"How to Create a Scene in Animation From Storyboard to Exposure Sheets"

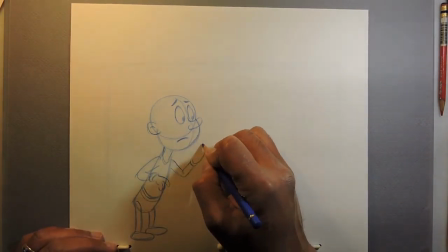(8:20)
In this case, I've drawn the character's legs and feet just so we have something to anchor him to, so he's not just in midair.
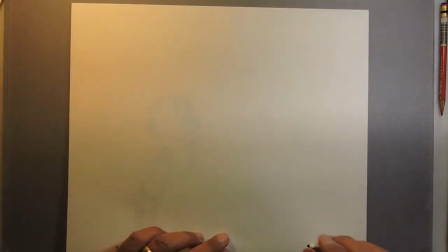(8:26)
A lot of times layout guy will put the legs and feet on beyond the field guide,
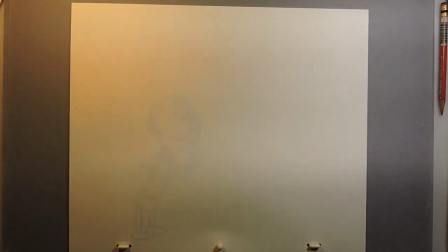(8:32)
just so you have a point at which you're anchoring your character.
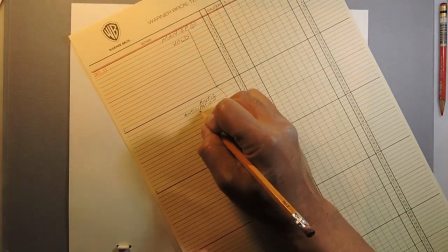(8:40)
So here I'm looking at the exposure sheet to see what it is I need to do.
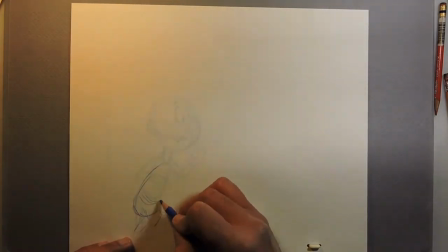(8:44)
The anticipation drawing means he will bend down, bends over to anticipate his main action.
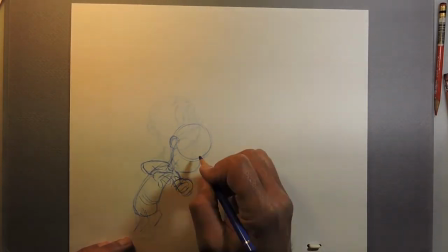(8:54)
His hands go down, one hand, the fingers get wide, his eyes close,
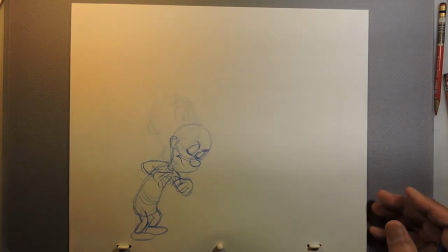(9:02)
his legs bend as he bends down to show his anticipation.
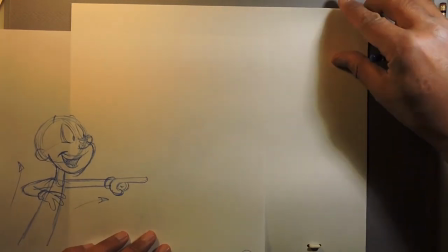(9:11)
Put a clean sheet of paper over that. Let's look at our drawing number 2, layout drawing number 2 to use as a guide.
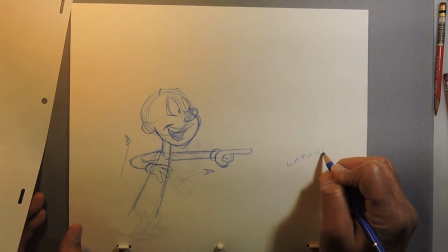(9:23)
And I'm labeling it layout drawing so it doesn't get mixed up with the animation drawing.
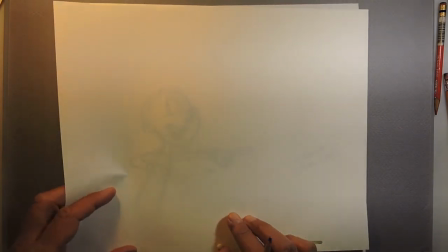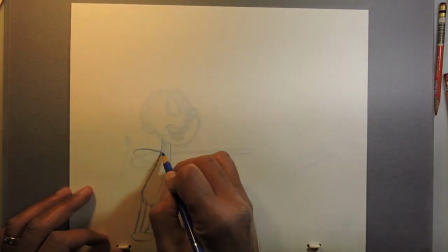(9:34)
So now I'm roughing in the action here.
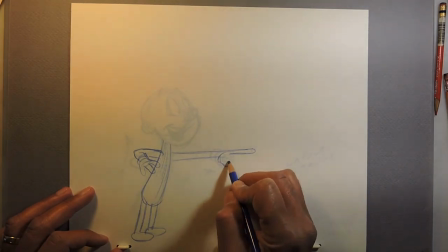(9:39)
Now this drawing is when he stands up to point really fast.
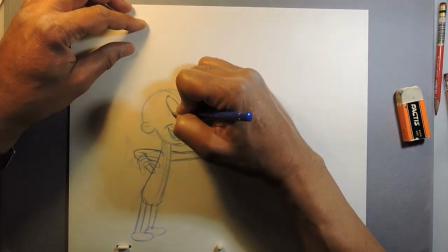(9:47)
And his hand goes out slightly further than it does on the layout drawing.
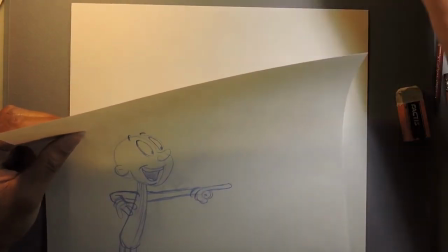(9:57)
Here I can take the layout drawing off. And when I look at this drawing, I notice, well,
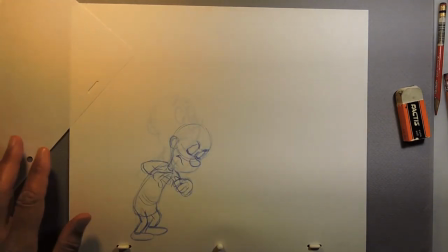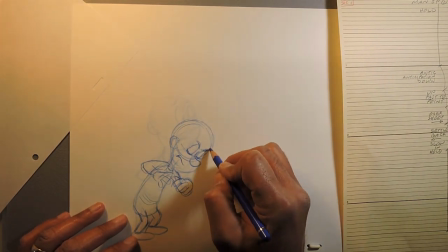(10:08)
his head doesn't look quite big enough, so I add some more volume to his head, which I could have done just by tracing the other drawing.
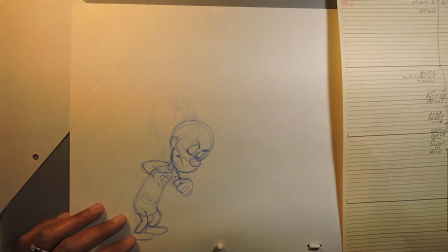(10:17)
That would have been a better, faster shortcut just to make it more accurate.